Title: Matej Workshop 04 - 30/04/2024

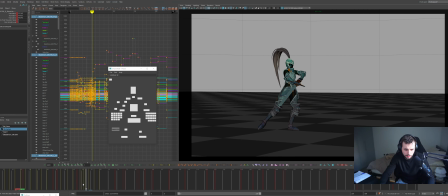That might feel a bit too fast. So I'm going to go for 2, I think. That feels pretty good. Cool. And then I don't think we need to hold for this long. I know he does in the reference, but I think for a game combo, I don't think you want this amount of hold at the end of your poses.
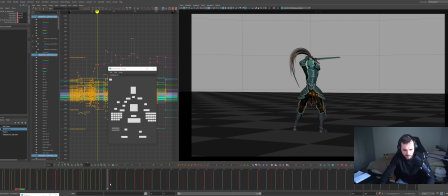So I'm going to remove a bunch of frames. Just going to remove a bunch. Cool. And then we're going to do a similar thing here where I think we can remove more frames. So I'm just going to get rid of 1, 2, 3.
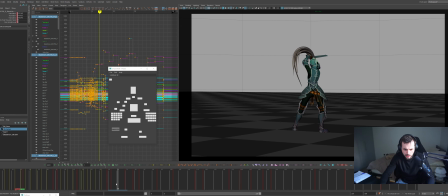Just kind of doing stuff on 3s at the moment. And this is 8 frames. So I'm going to 1, 2, 3, 4, maybe do it on a 4. And I'm seeing a few more places here where I think you have a pose to pose move where you're going from this pose,
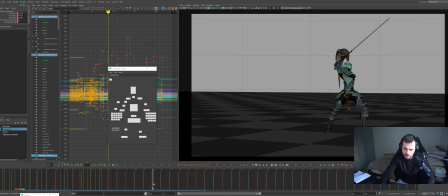you're breaking down through into this pose, but then we're kind of holding in here. I think you just need another ease in here for that to be clear. See how that plays?
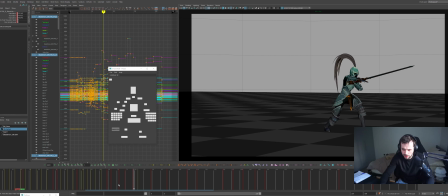A little bit broken at the moment. I wonder, I think it's the head space, the fact that the head is coming back so much. You'd likely need to keep that weight moving through so that the head arc can continue forward and not come back on itself so much.
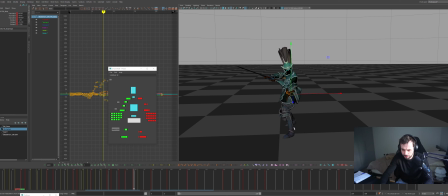Let's have a look in perspective, see what's happening. This leg is stepping, but then our weight is going back.
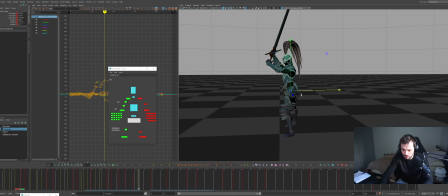Instead of coming onto this leg after this leg is stepped, you were going back. So I think you're going to have to come forward onto it. It's going to help. Try and keep that headspace relatively clean.
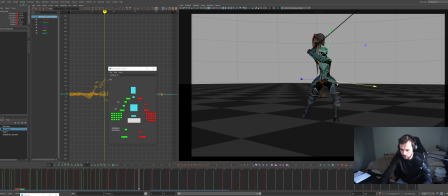And we can push onto that leg as well a bit more, just so that the headspace is clearer. Hopefully you can see what I did there. So I was just looking at the weight and the head.
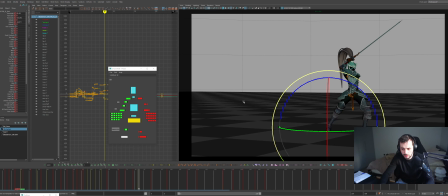So now, you know, you might then need to add a bit of connectivity with that foot, with the roll of that foot.
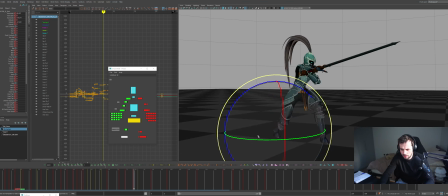I mean, you do have a bit here. Maybe that could be pushed a little bit more.
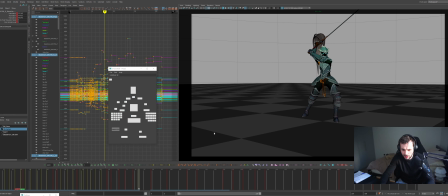Cool. So I did that on the ease in pose, but for now I'm just going to make the ease in pose the previous pose and then ease into it. So let's do that. So it's still a little bit janky because the up down is, you have this huge down in here and then you're going into this up.
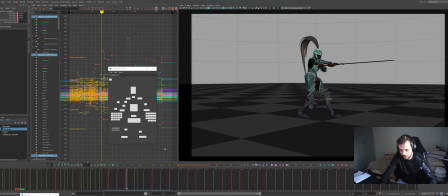I think likely, I mean, maybe what's happening is the sword's coming through and that's what's pulling the body up. Might be overcomplicating the movement a little bit. So I'm going to grab your, I think it's probably your chest here.
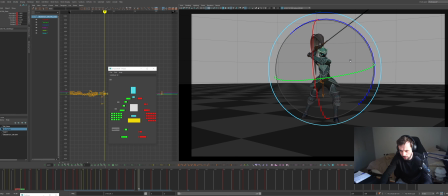And I'm going to have that start to come up through here so that we're already opening up as we're doing this. Maybe we can have a little bit of ease just so it's got a little bit further to go. There you go.
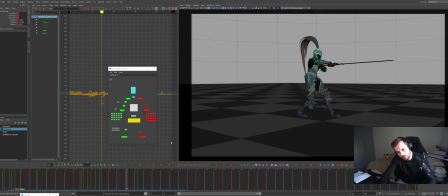So, vroom, vroom. Cool. Cool, and that timing's feeling a little bit better to me.
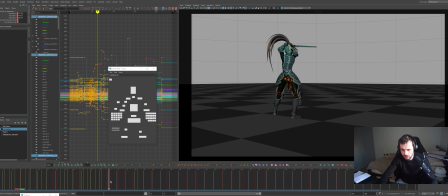I think there's maybe the odd bit of a pose missing in here where the body leads the sword. Could be cool. Let's try it out. 4, so that's on 4. So maybe I'll add a couple frames in here so that we can continue on 3 since we're on 3s anyway.
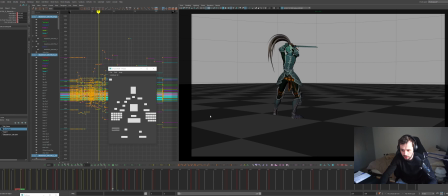We could have like a hard ease out. So what's happening with the feet? Looks like we're doing a step. So let's maybe delay this foot back. I like the amount of roll it's got.
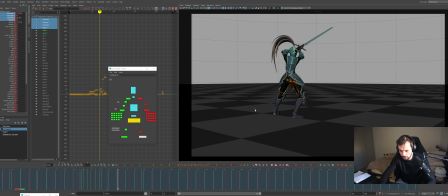I'm just going to maybe have a tiny bit of roll. Just going to cheat it on the toe just to get the idea across. And maybe this is what's stepping through here.
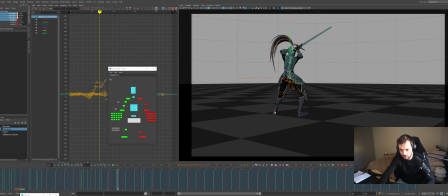So that can be stepping through, but the weight can be somewhat back because we're still doing that step, right? Steps and then the weight can come through. But what I really wanted to show was the lead or the sword swinging around or back around.
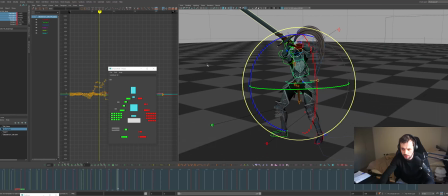Oops. So the sword, I'm not sure how you have this constraint set up.
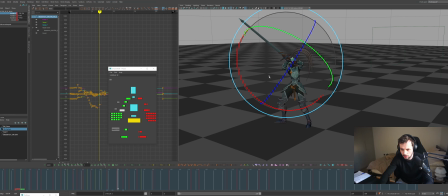Here you go. It's this one. So it could be cool if there was a way to get the sword to come around.
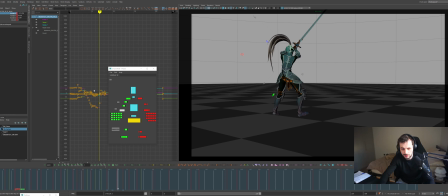There you go. As the body's going back. So maybe the sword can come up and around as the body's starting to lean in, right? Getting some jank here. I'd have to fight some different parts. Right, this is my camera.
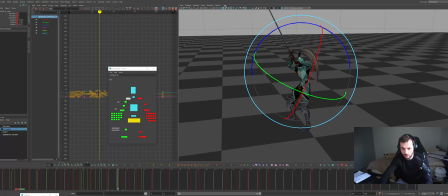I was animating to... Oh, okay. I'm animating to different cameras constantly.
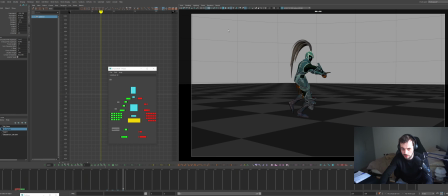This is the camera I actually want to use. So I'm going to delete the other camera for now just because I'm flipping between too many cameras.
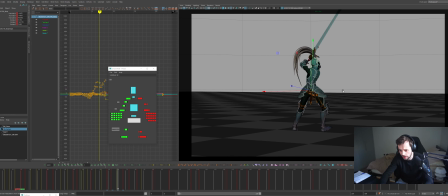Losing track. So I think it would just be cool if there was a lead in here where the body was, you know, starting to lead. The chest is sort of dragging it a bit. So let's fight that to try and get something just to show you what I mean. The hands would need figuring out.
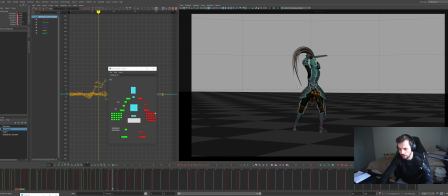But it's just an extra pose in here to show what's leading as you're doing this step. See what I mean? I think that adds a little bit of nice weight to it. I think it's a little bit broken right now.
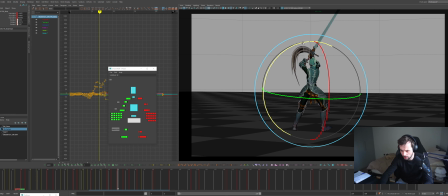It's a little bit busted. Maybe I'm counter rotating a bit too much. Cool, and then it would be great to see the push-off pose in here. So this foot as it's rolling off to its final position.
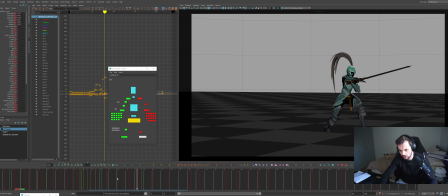Cool, and now since we're kind of animating to camera here to some extent, I'm going to tilt this a little bit just so we can see that sword edge as it's kind of coming around.
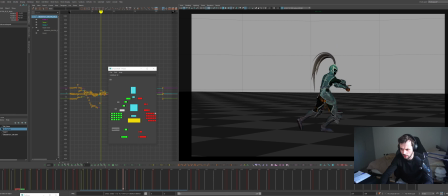I don't want it to get lost. Before it was kind of getting lost, like here, it's lost behind the body. I don't want it to get lost from the side view. So let's keep that around, and then it can slice around as it comes around. Cool. Dealing with these two-handed constraints is very difficult. So cool.
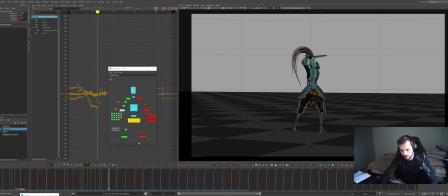And then, so what we've got so far, we've got a bit of a sped up couple sections in here. We fixed some of the easing going on in here. I think this is still a bit much. I'm going to tone that down.
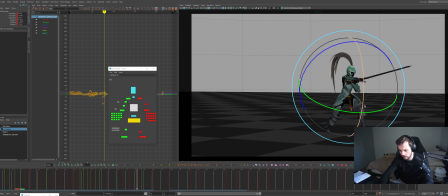Just looking at this axis, see what's happening. Arcing around. Cool, cool, cool. Boom, boom. Cool. So let's look at this. Now I think this is a bit slow. So let's look at this.
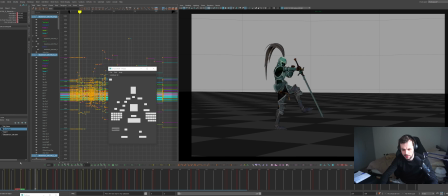I like the anticipation pose, it's cool, but then we've got a big, I mean, there's obviously a lot more info going on at the start and we need more breakdowns to show what's happening here. But I think in general, the timing feels a bit slow. Like this swing through feels like one move, but I feel like it's getting stuck in the middle.
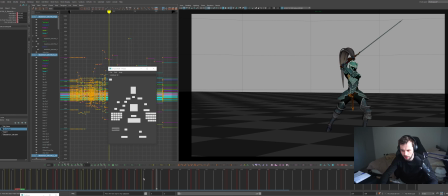Obviously part of that is because there's just not enough poses, but I think the timing could be snapped up to help with that. So 1, 2, 3, 4, 5. 1, 2, 3, 4, 5. So let's maybe just try put this on like 5 frames.
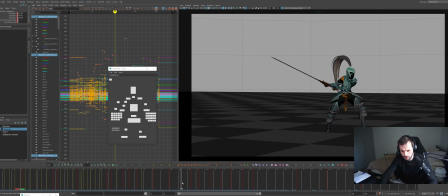Boom, boom. Okay, I can feel that a bit more, what's happening. And then here, it's obviously lacking a lot of information. This just needs way more breakdowns to see what's going on.
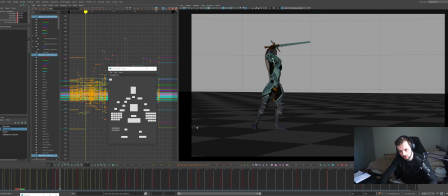But the timing here is already feeling better to me, just with those small tweaks where I just push some of the keys close together. Cool. Nice.